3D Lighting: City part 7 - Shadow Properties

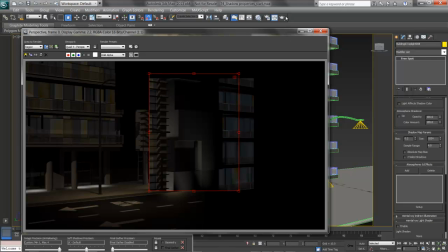What I'm looking for then is that the shadows start roughly in the right place and fuzz out,
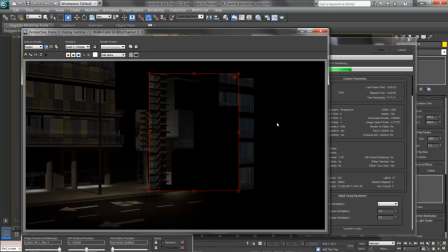preserving the detail and not being overly dense. That's much better. I've got a bright panel, a dark panel, a fairly accurate shadow,
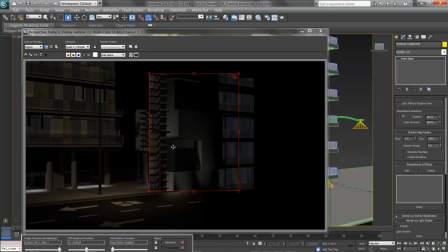and it stops in the right place, whereas this one bleeds off and gets nice and fuzzy. The size is getting me a better quality or accuracy to it, and I've got more drama in the lighting.
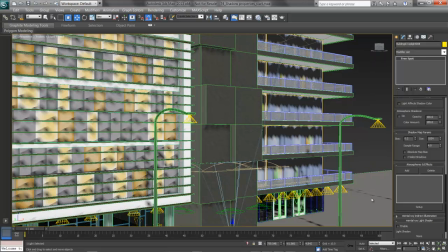I'll back out this render just a little bit and try one more full screen, and that should pretty well do it on my shadows.
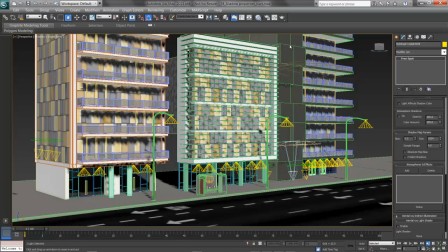I can add in other shadows if I've needed, and see if there's anything else to play with here in the lighting, maybe a few more lights here and there.
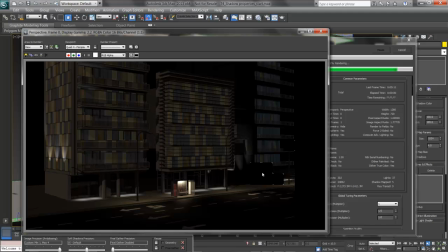Here's that full screen render, and I like the way it's looking. I've got good deep shadows going on, but not entirely black on the buildings from the sun. Nice shadows in multiple directions from my light poles, grounding them,
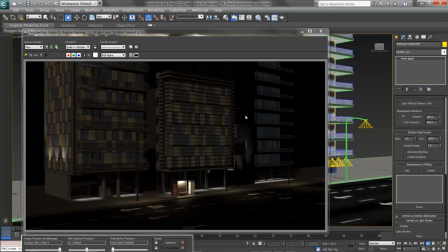and light and shadow playing on the surface of the building here, and letting it recede up into black up in the top. It's working well, and I'm ready for any final polish on the lighting, mixing up the shadows and playing with their parameters so they're not fully black and fully dense, getting the look I want across here, and economizing my render time.